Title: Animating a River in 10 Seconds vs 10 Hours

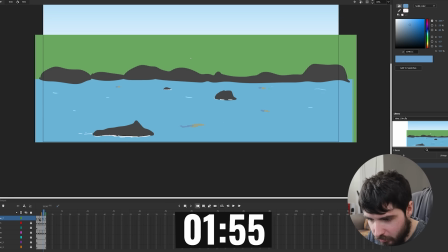4:09 Doing some in-betweens. I've only got 2 minutes, so it should loop back to normal at that point. Maybe I should make them move further. Take this frame, move it a lot, move it more, move it a little bit. I should do a little bit of more foliage in the background, since I've kind of committed to that.
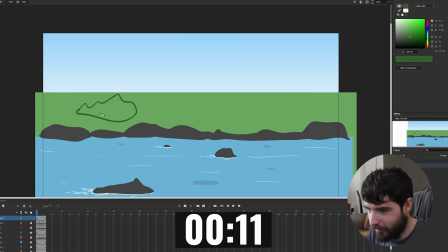4:28 Do a couple of shrubs. That's good enough. I only have 11 seconds, what is happening?
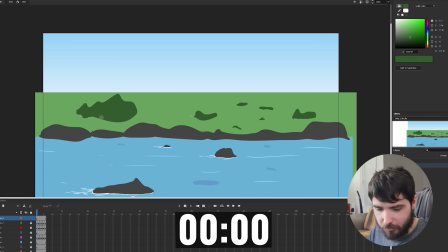4:34 Okay, I guess this is what I'm dealing with. Time is up, so let's have a watch.
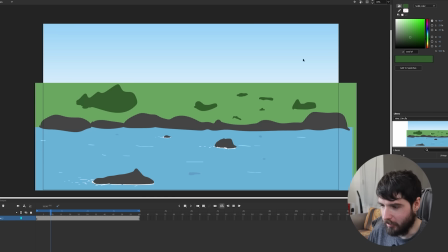4:44 Well, this is a more complete scene. I think the dark blue patches did not work out as intended. I mean, at least it makes it look more lively. Yeah, I like the idea of this one. Just not executed to its full potential. Yeah, certainly looks like a river though, so not terrible. But let's move on to 1 hour.
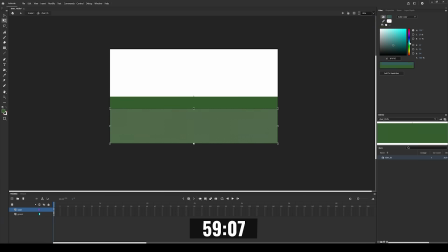5:07 I first laid the foundations by putting in a big block of grass, some water, and a sky.
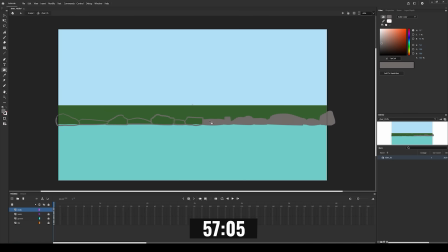5:11 Then I drew a bunch of rocks along the side of the river. It's essentially the same as last time, so I scattered some rocks inside the river as well.
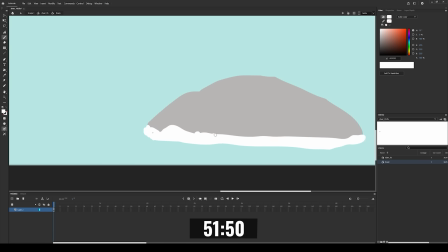5:23 Now for the water rushing around the rocks. I made a wavy foam loop on each one, having these blobs move right to left with a pretty freeform overall shape.
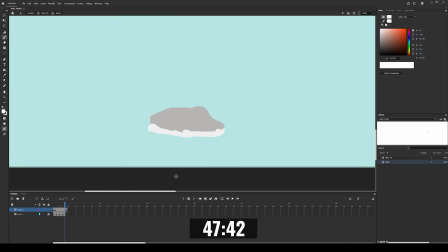5:35 I did an individual animation for each rock, so it fits the size and gives more variety.
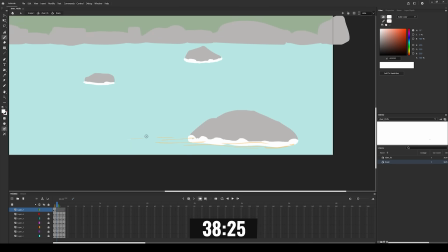5:44 Then some ripply white lines coming off of each one. They are vaguely moving left, but it's loose and rough. After the first one, I pretty much went full random.
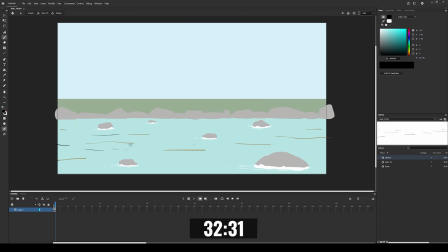5:57 After that was done, I went and did those big lines moving across the whole river. They're gonna move more methodically and hopefully lead into a nice loop. They don't go through massive changes from one frame to the next, but occasionally break up and change size.
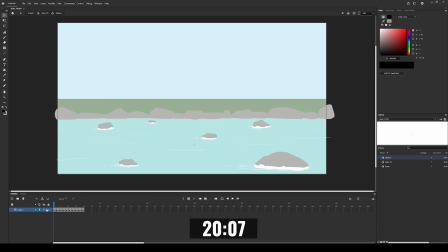6:15 Now for some chunkier dark lines. These ones move a bit faster than the white ones. I don't think that was a conscious choice, but it adds some chaos to the mix.
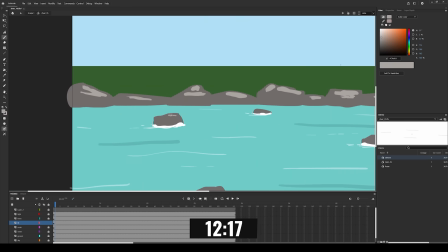6:26 Then I started filling out the background. I first added some lighting to all the rocks, then faded the grass into the distance with a gradient.
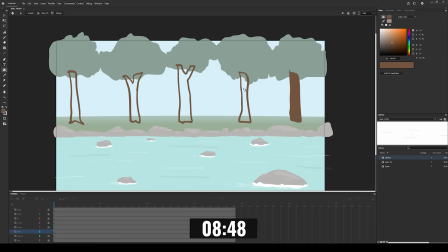6:36 I drew a row of trees and copied that into a few layers with increasing blue tints, nice and atmospheric.
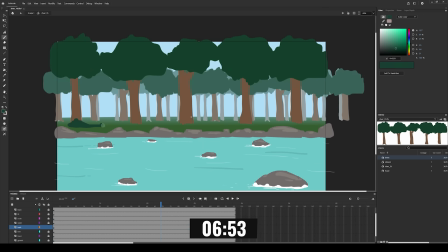6:42 I also planted a lot of bushes.
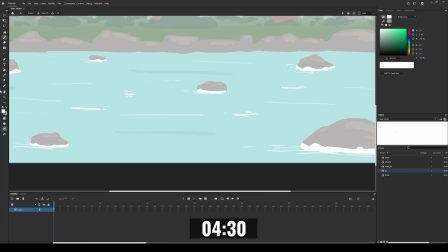6:47 Now for some highlights on the river that stay in place but jiggle around.
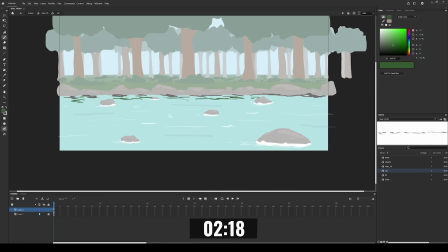6:53 At the end I tried to do some reflections, just very scribbly bits of rock and grass. I made a 4-frame loop of that and made it quite transparent and blurry. Not sure it was worth doing, but you'll see.
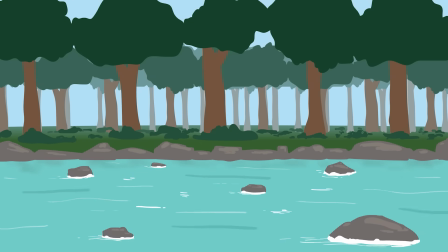7:10 Well, I'd say that's definitely an upgrade. Still leaves a bit to be desired, but we're getting somewhere. The waves coming off the rocks could do with some more care put into them. Kind of just jittery short loops. Yeah, the background's quite splotchy and scribbly. As a whole, doesn't look bad, but could do with improvements.
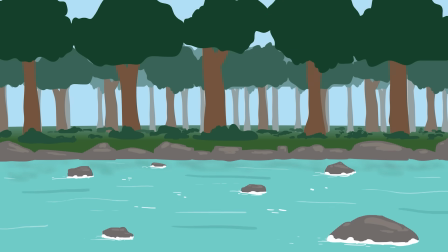7:27 So let's go on to 10 hours and see what I can muster up.
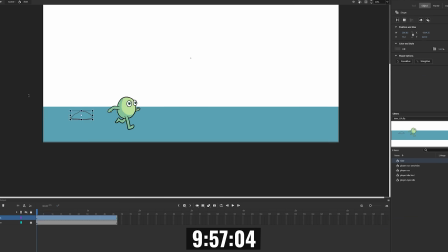7:35 I squashed the water further down this time since it's supposed to be for a side-scrolling game.
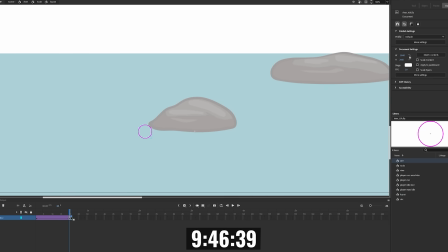7:40 Then I drew some more visually appealing rocks. For the foam rushing around the rocks, I took some circles and animated them moving in arcs.
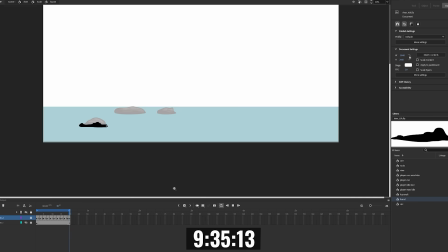7:47 I can use that to draw a big squiggly shape that bulges out where the circles are. So hopefully it'll have this smooth motion.
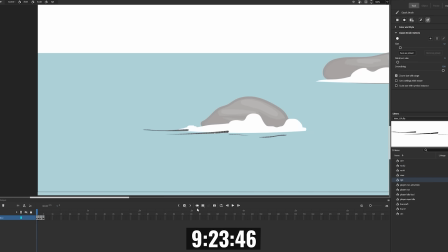7:54 I made these streams that come out of the foam and animated each one specifically to slide away and regenerate in a loop.
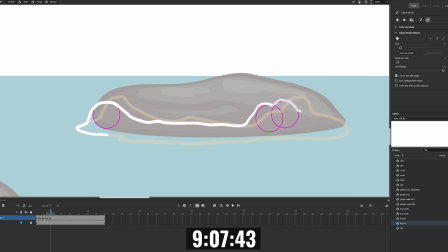8:03 Now to replace that other animation. You could probably get away with copy pasting, but this makes sure it fits neatly to the shape and again gives more variety.
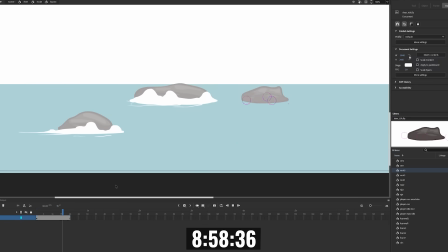8:11 And the same situation for the third rock.
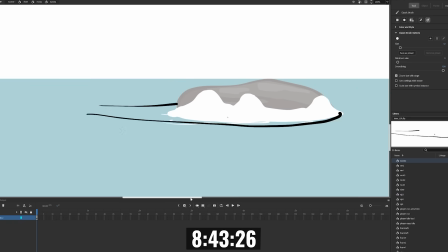8:16 Then I animated some big streams around the rocks, kind of like a horseshoe, with an extra bit on the side.
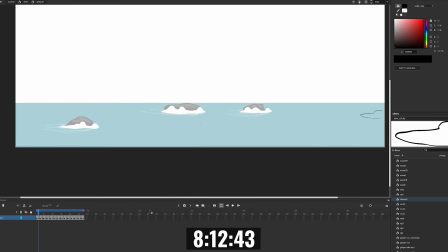8:24 Next I went to animate big squiggly shapes moving across the water. But I want this thing to be tileable, so I duplicated the river to make sure things wrap around smoothly.
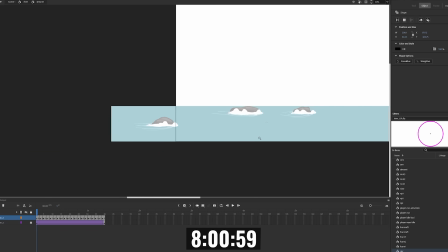8:33 I also tweened a circle here for reference. Then animated that squiggly wave at a consistent speed.
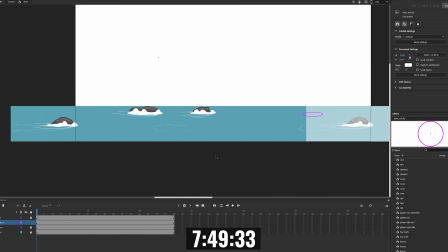8:39 I put a few copies of that in the foreground and animated a different one at the back. Then I added a thick brush around those shapes.
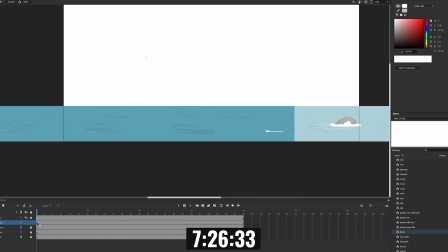8:49 I also made more of those big streamlines that I've been doing previously.
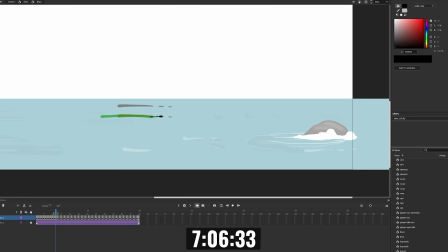8:56 It was around now that I felt like the whole thing was too fast. So I went through every single animation and doubled the amount of frames with new in-betweens.
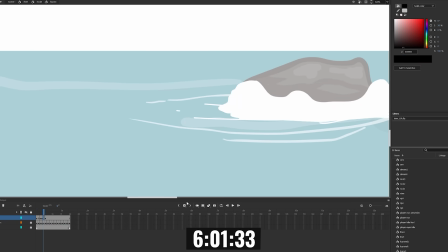9:08 After over an hour of that, I animated little bubbles coming off the end of the rocks.
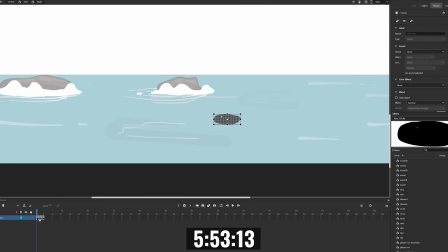9:13 Then I animated some dark blobs that stay in place but wobble and break apart.
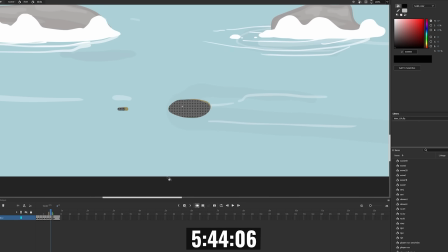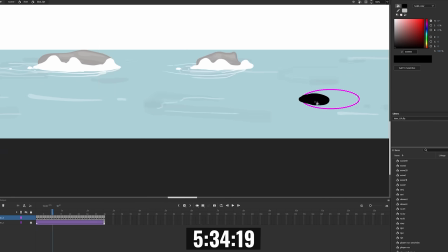9:24 I also made some blobs that move across the screen in both transparent black and white.
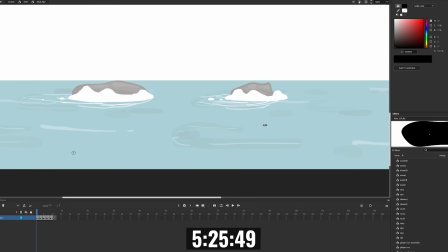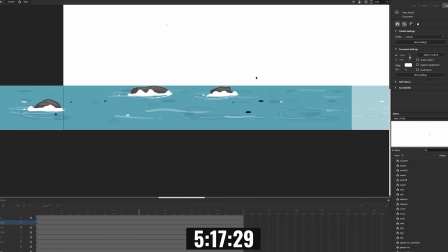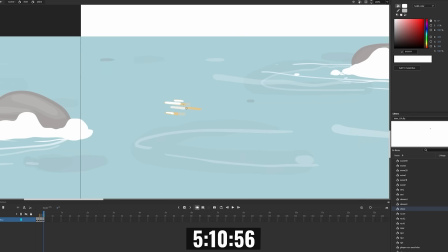9:39 Next I animated these white shine lines.
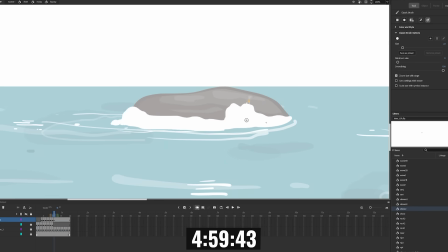9:46 Then I had some small bits flying off the foam.
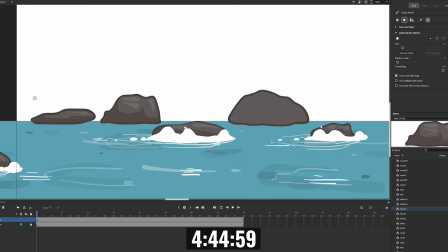9:53 I started blocking out the background by lining the river with more rocks, then placeholder grass and trees.
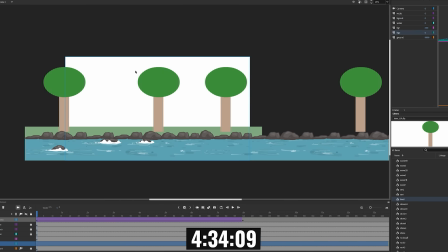9:59 It was important to have a parallax scrolling background, so I tested it out with a camera. The river has to be one layer or it gets complicated.
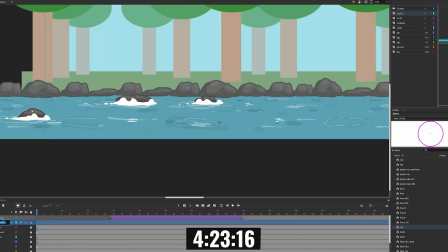10:06 Then the different layers moving back will move slower. Now, I thought it'd be interesting to have a fish that jumps out periodically.
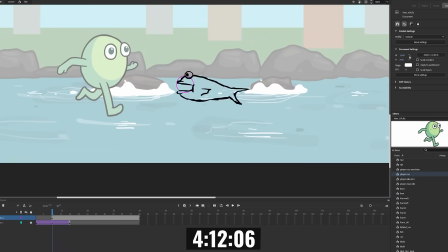10:12 I used a circle reference, then sketched it out. I wanted it to just look chopped, so I had this design and started animating the fish.
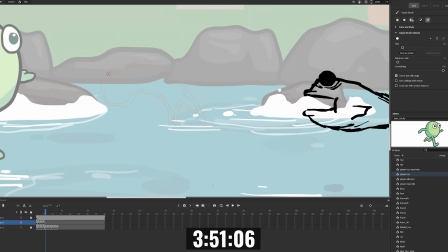10:20 Once the sketch was down, I went over it with clean lines, then animated a splash when it leaves and enters the water.
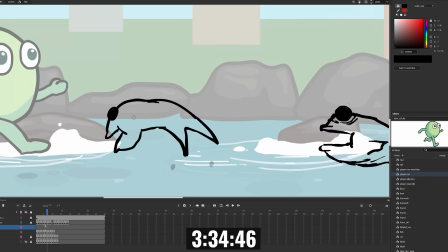10:28 I finished off the details on the fish and gave it a punchy orange with a shiny eyeball.
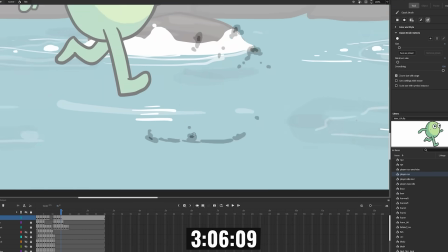10:36 Then I enhanced the splash with shading and highlights. I also added some white spray on the way out.
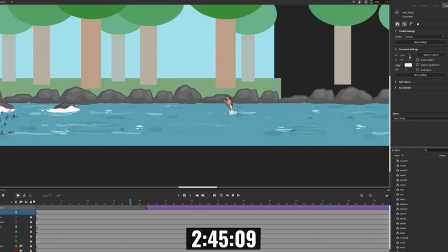10:45 With all that done, I populated the scene and moved over to Photoshop for the background.
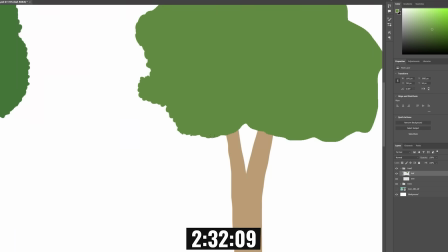10:49 So I drew a couple of different trees, sets of rocks and bushes, also a sky and hills.
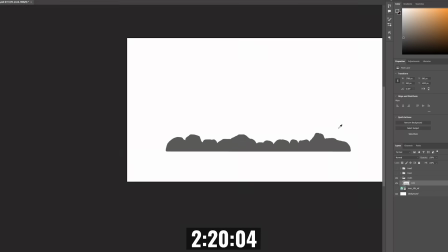10:55 I can use these elements to make the river go as long as I want without a repeating pattern.
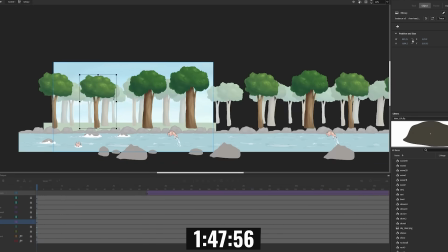11:02 So I placed everything in Adobe Animate, using some different sizes and skewing to add variety, with things fading out in the back.
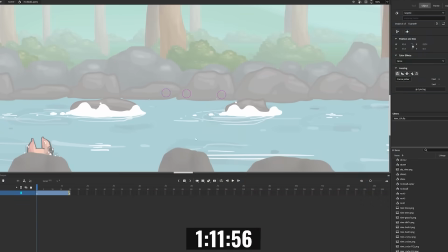11:13 Then I animated some more foam spray along the side of the river. Like with the rocks, but this one's longer.
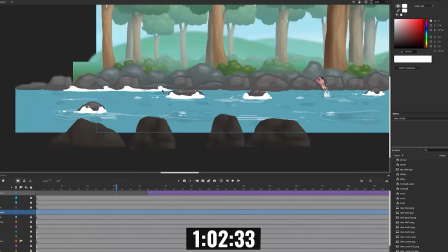11:18 I think it's fine to clone. I just offset the starting frame of each one randomly so it's not a perfectly repeating pattern.
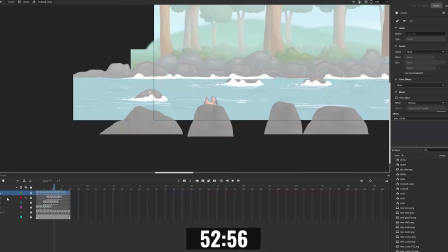11:25 The background was still a bit boring, so I drew more trees and a new bush.
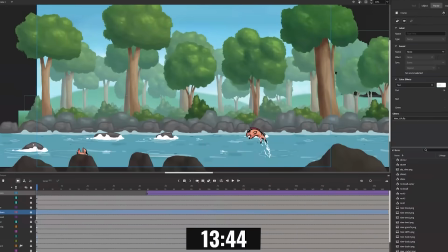11:33 Lastly, I thickened the foam, put a gradient in the water, and added some overall color enhancements.
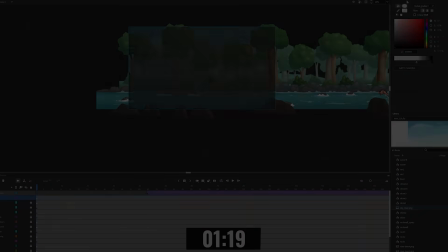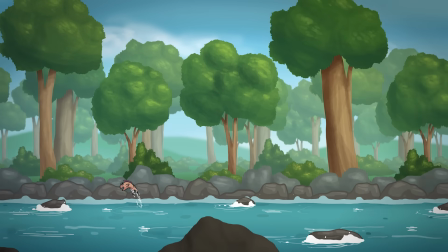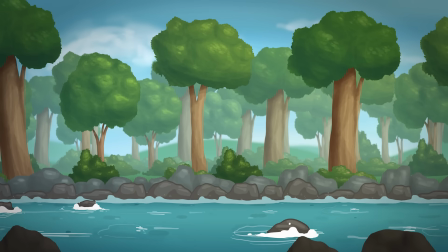11:48 Okay, the camera movement's a bit choppy, but that's because the rest of the animation is 15 FPS, so in Animate the camera just also had to be.
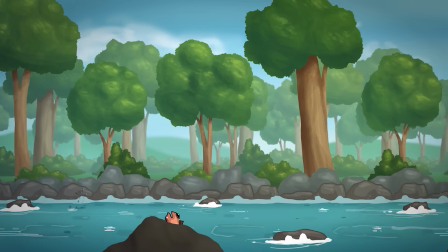11:55 But that won't be the case in the game. But how do I feel about this whole animation? I think it looks very nice.
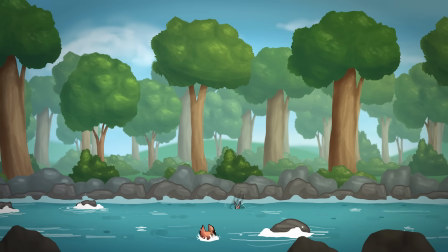12:00 For the last few hours I didn't actually see the animation in full until I was done, because I had so much going on in the scene that Animate would crash every time I tried to test the movie,
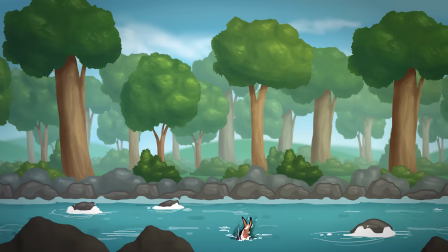12:09 and it wasn't quite playing at full frame rate in the timeline, so I had to export it as an image sequence, which I didn't do until the end.
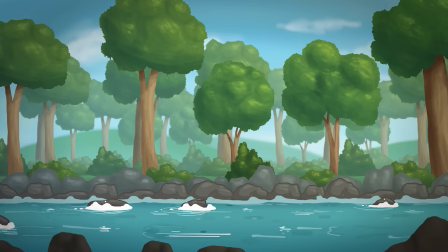12:16 But yeah, it turned out pretty good. I think the fish ended up faster than I wanted it to. Maybe I'll adjust that, I don't know.
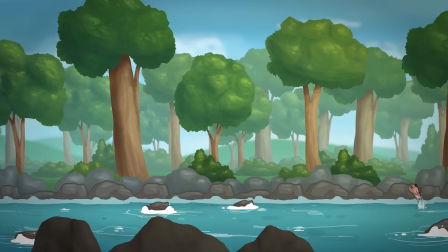12:22 It won't quite look like this in the game, but yeah, I think that went relatively well.